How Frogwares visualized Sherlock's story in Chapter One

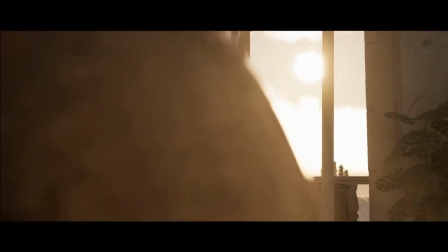5s
Sherlock Holmes Chapter 1 represents our own vision of what could be Sherlock's younger years.
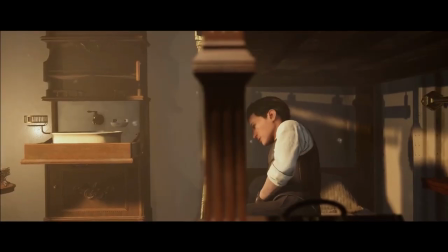10s
We aim to provide a convincing storyline to portray his transformation into a compulsive and distant genius.
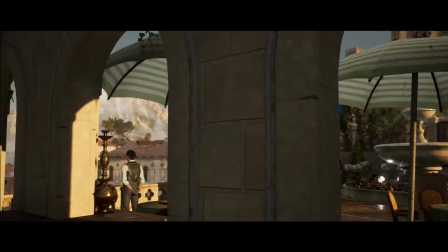15s
The game relies on certain psychological concepts, such as self-acceptance and coping with trauma.
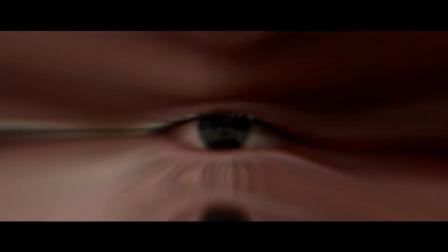20s
And today we want to talk about how we approach Chapter 1's narrative in our cinematics. We never really had a Sherlock Holmes story that complex before. A story with a clear defined development arc, with challenges that impact Sherlock and expose his weaknesses.
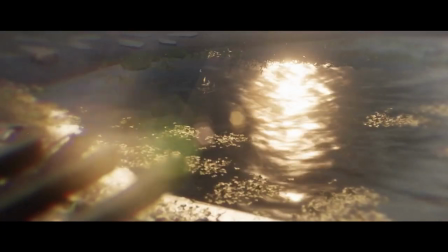37s
It's a deep dive inside his mind and it needs to be communicated properly.
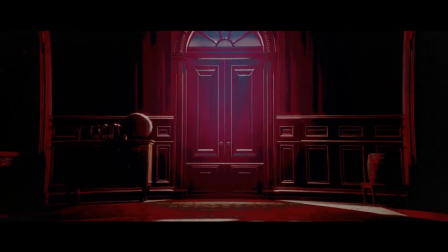44s
There is no room for exposition dumps here. If the game has something to say, we want the players to interpret the message. And, you know, let's just hope that we did it right.
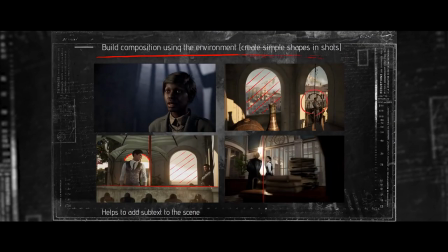59s
Upon receiving pointers from the narration team, our cinematic artists put together a style guide for the game.
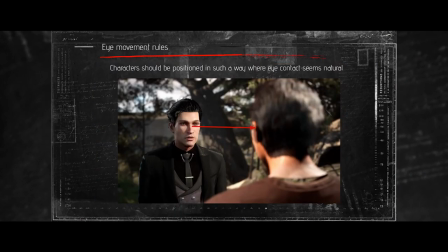64s
This document covers techniques and approaches that follow certain rules, like camera angles, composition and color palette.
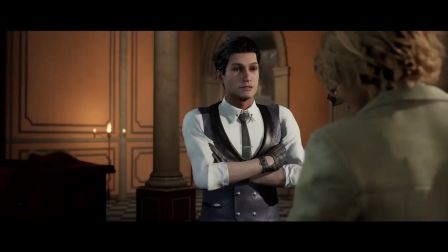71s
In this particular shot we use negative space behind Sherlock to show how he dominates his opponents.
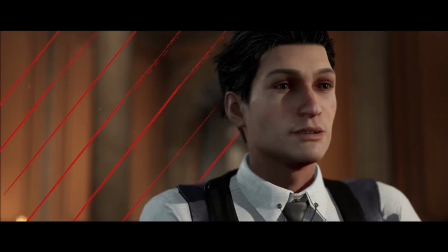77s
It's like they are cornered and have nowhere to retreat. It's a powerful technique in cinema.
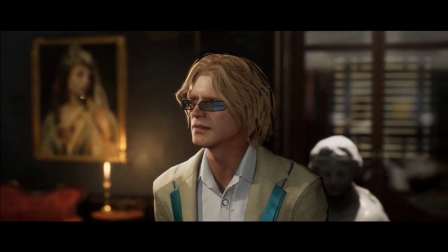83s
And then it works the other way around just as well. We can easily turn the whole thing upside down and put Sherlock in the corner. It's a great way to emphasize a shocking or emotionally traumatic situation.
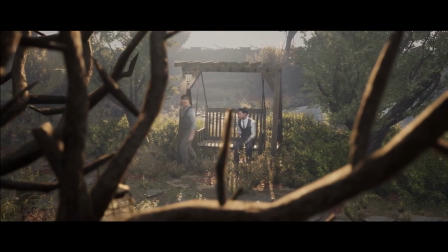96s
Here Sherlock and John are having an argument and I added a branch to emphasize that moment.
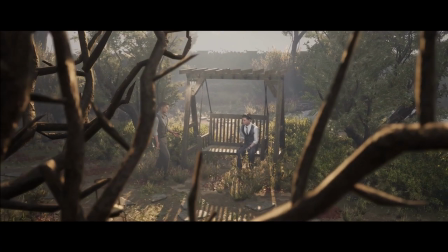102s
I put them inside a frame that would be both separate the characters and for them to stay inside its boundaries. This simplified the fact they cannot escape these disagreements. Again, frame within frames are quite a popular technique in the movies, because it helps to build more complex compositions and add subtext to scenes.
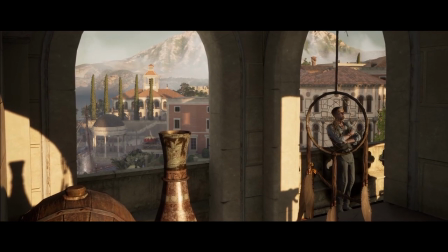125s
As you can probably guess by now, the chapter one cinematics are heavily inspired by movies and photography.
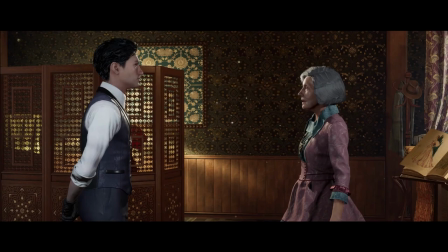130s
We use more or less the same tools here, like leading lines that help manipulate the player's gaze and other instruments. Lightning and camera angles can be a great way to present characters to the player.
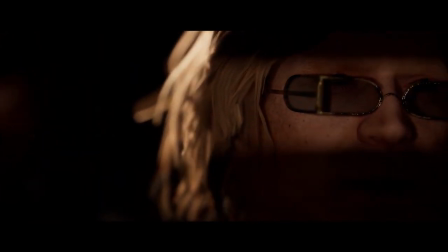142s
It's a nice visual hint at the nature of that person and their relationship with Sherlock.
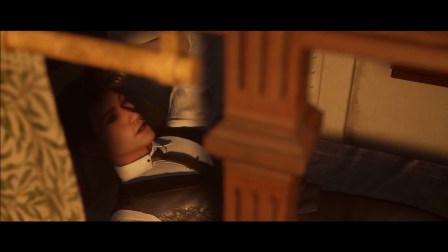147s
As Sherlock goes along his development arc, he will often find himself at the wrong side of emotional manipulation.
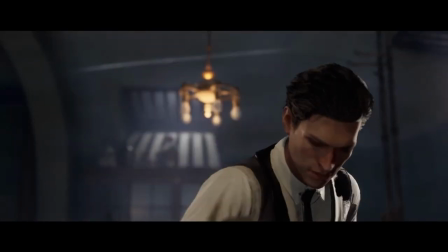153s
Transition from arrogance to humility and back is a roller coaster and there is plenty of room for a wider emotional diapason. If you look at all the Sherlock movies and TV series out there, you'll notice that they often have a different take on the character.
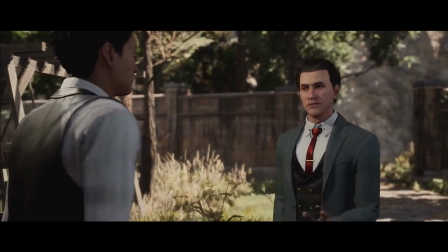167s
It's easy to think of Sherlock as a cold, calculating man, but he's also very extravagant, a master of turning everything into a real spectacle, a theatrical performance, if you will.
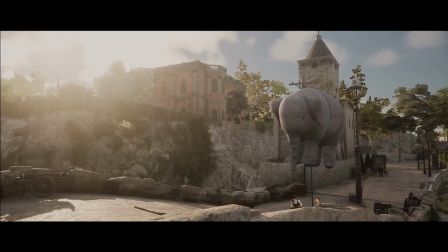175s
Sure, some of our cases are rough and gruesome, but a lot of them are fun and almost naïve, because Sherlock has basically his childhood power alongside him all the time. Their playground suddenly became all grown up, with their demeanor is yet to catch up to this. and we try to convey the spirit of buoyancy and cheerfulness with our use of music and sound effects.
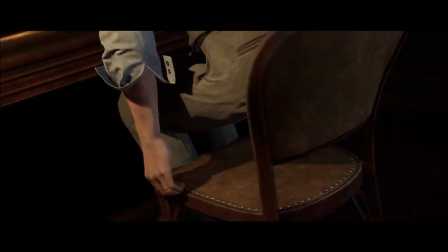193s
The moment we walk through those doors, this one is inspired by the movie Amélie.
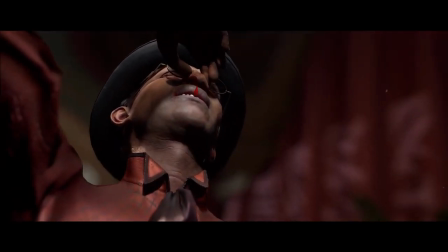199s
I absolutely adored the style of that film, and I wanted to create something similar in our game.
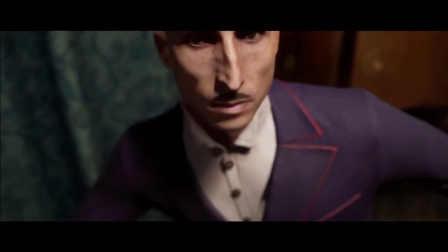204s
I think that particular type of visual narrative blends perfectly with our Sherlock and John, especially John, because we get a glimpse at who that guy really is. This specific montage, the comedy elements, they all help us do a proper presentation.
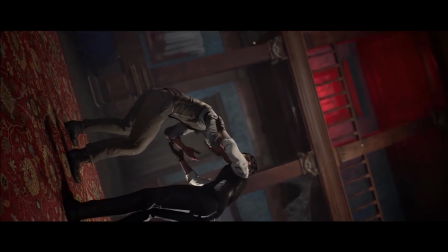220s
John has some kind of panic attack in this scene, and I wanted to emphasize somehow that moment when your world is suddenly spinning out of control. Finding that vertical effect was a bit of a trial and error, but in the end I thought, well, what if I literally rotate the world around him? It helped a lot that it's a very personal story,
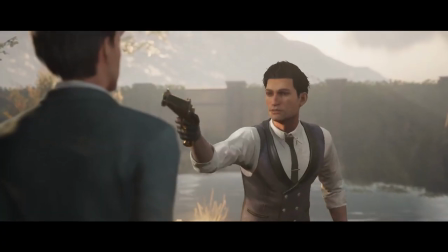240s
because it falls into a category of game that I always wanted to do.